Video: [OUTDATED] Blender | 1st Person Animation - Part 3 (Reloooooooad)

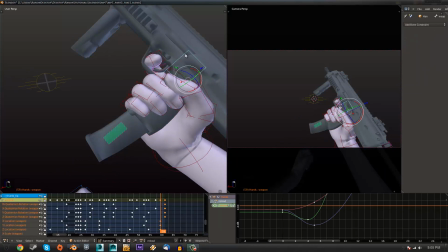774s
And we can have the gun fumble around. Because you're trying to put it in, and no human's perfect. So they're gonna probably try to fumble around with trying to get that mag in.
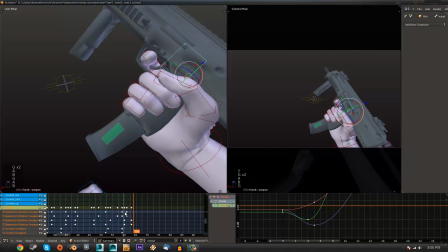791s
So, I'm just gonna put some random positions and try to make them look natural. That's not what I meant. That's not what I want, actually.
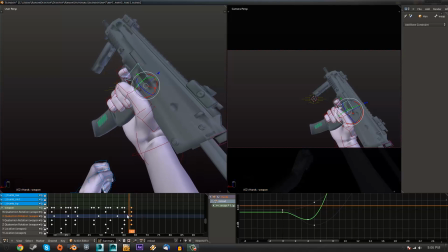807s
Okay, yeah, well.
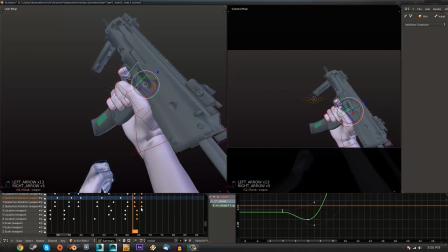This is where it starts to go in, so it's gonna snap right here, the next right at 67. So I'm just gonna clean this up,
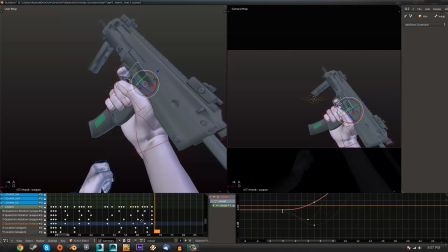845s
delete the keyframes I probably don't need, like this, and I probably need that. Rotates a bit too much on the Z.
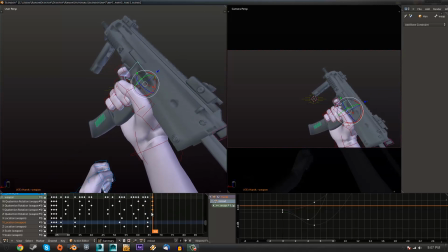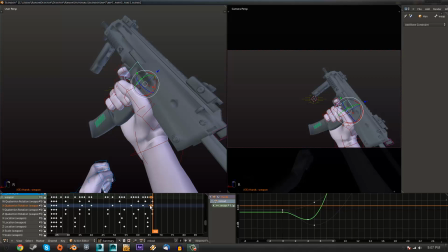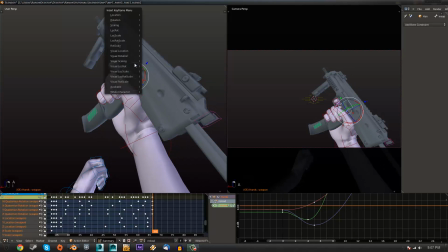894s
Probably eventually change a lot of things with the curve editor later, but I'm just going to get the basic rundown here. Alright, so on
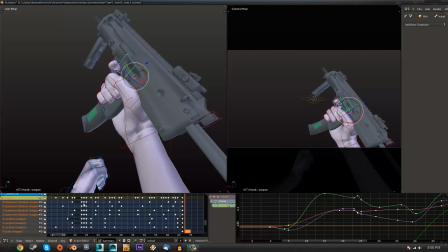911s
let's see. Really, at this point, at this part,
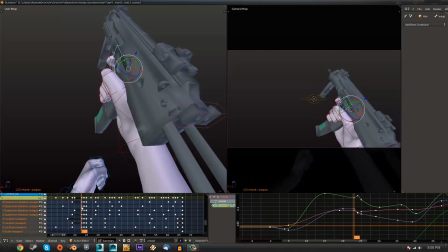918s
well, you're trying to pull the mag out, and if you're doing that, you'd probably be pulling up instead.
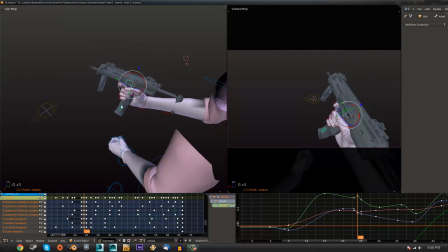926s
So with the mag out, you'd probably be, well, you're pulling away from the mag because you want to separate the two objects, right?
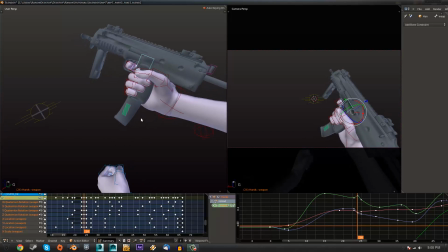933s
So, yeah, I should have probably animated that as if it was being pulled out the other way, in that direction. But however you want to do it.
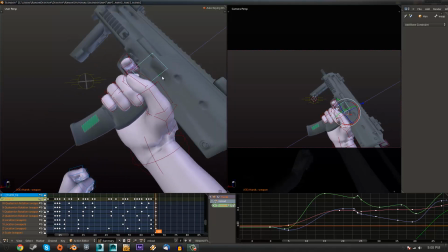948s
I'm gonna do it right this way though. I'm gonna have it come down instead of up, because if it's going up,
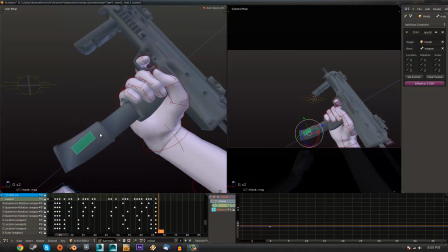957s
well, the left hand would be more powerful.
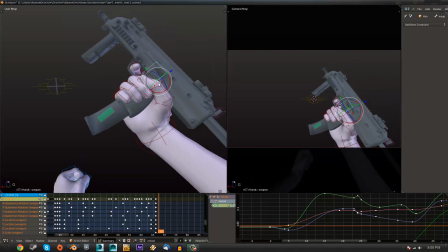963s
And well, you don't really want that. You kind of want the gun. You want to make sure that it's in. So you'd want it to come down. Yeah. Okay. Whatever. So stop talking and just do this.
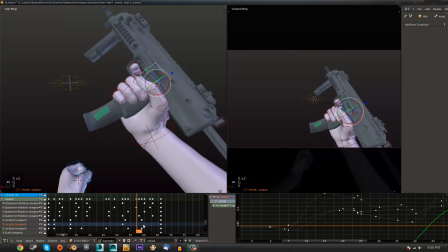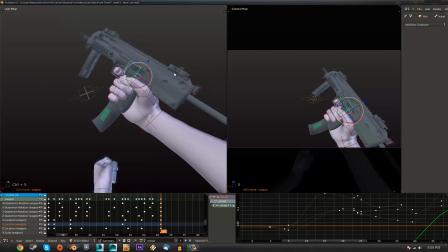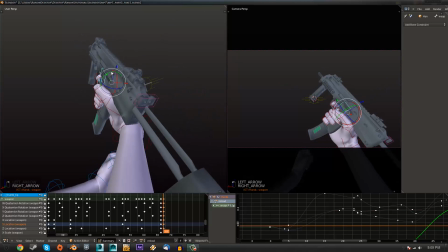998s
Want to give it little
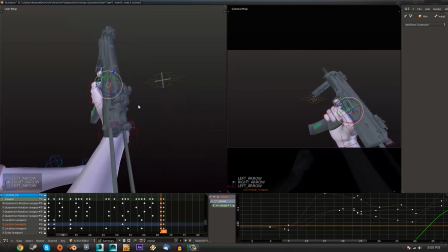1001s
rotation variations instead of just straight Y or X or anything, something like that. So I'll probably just move that Y.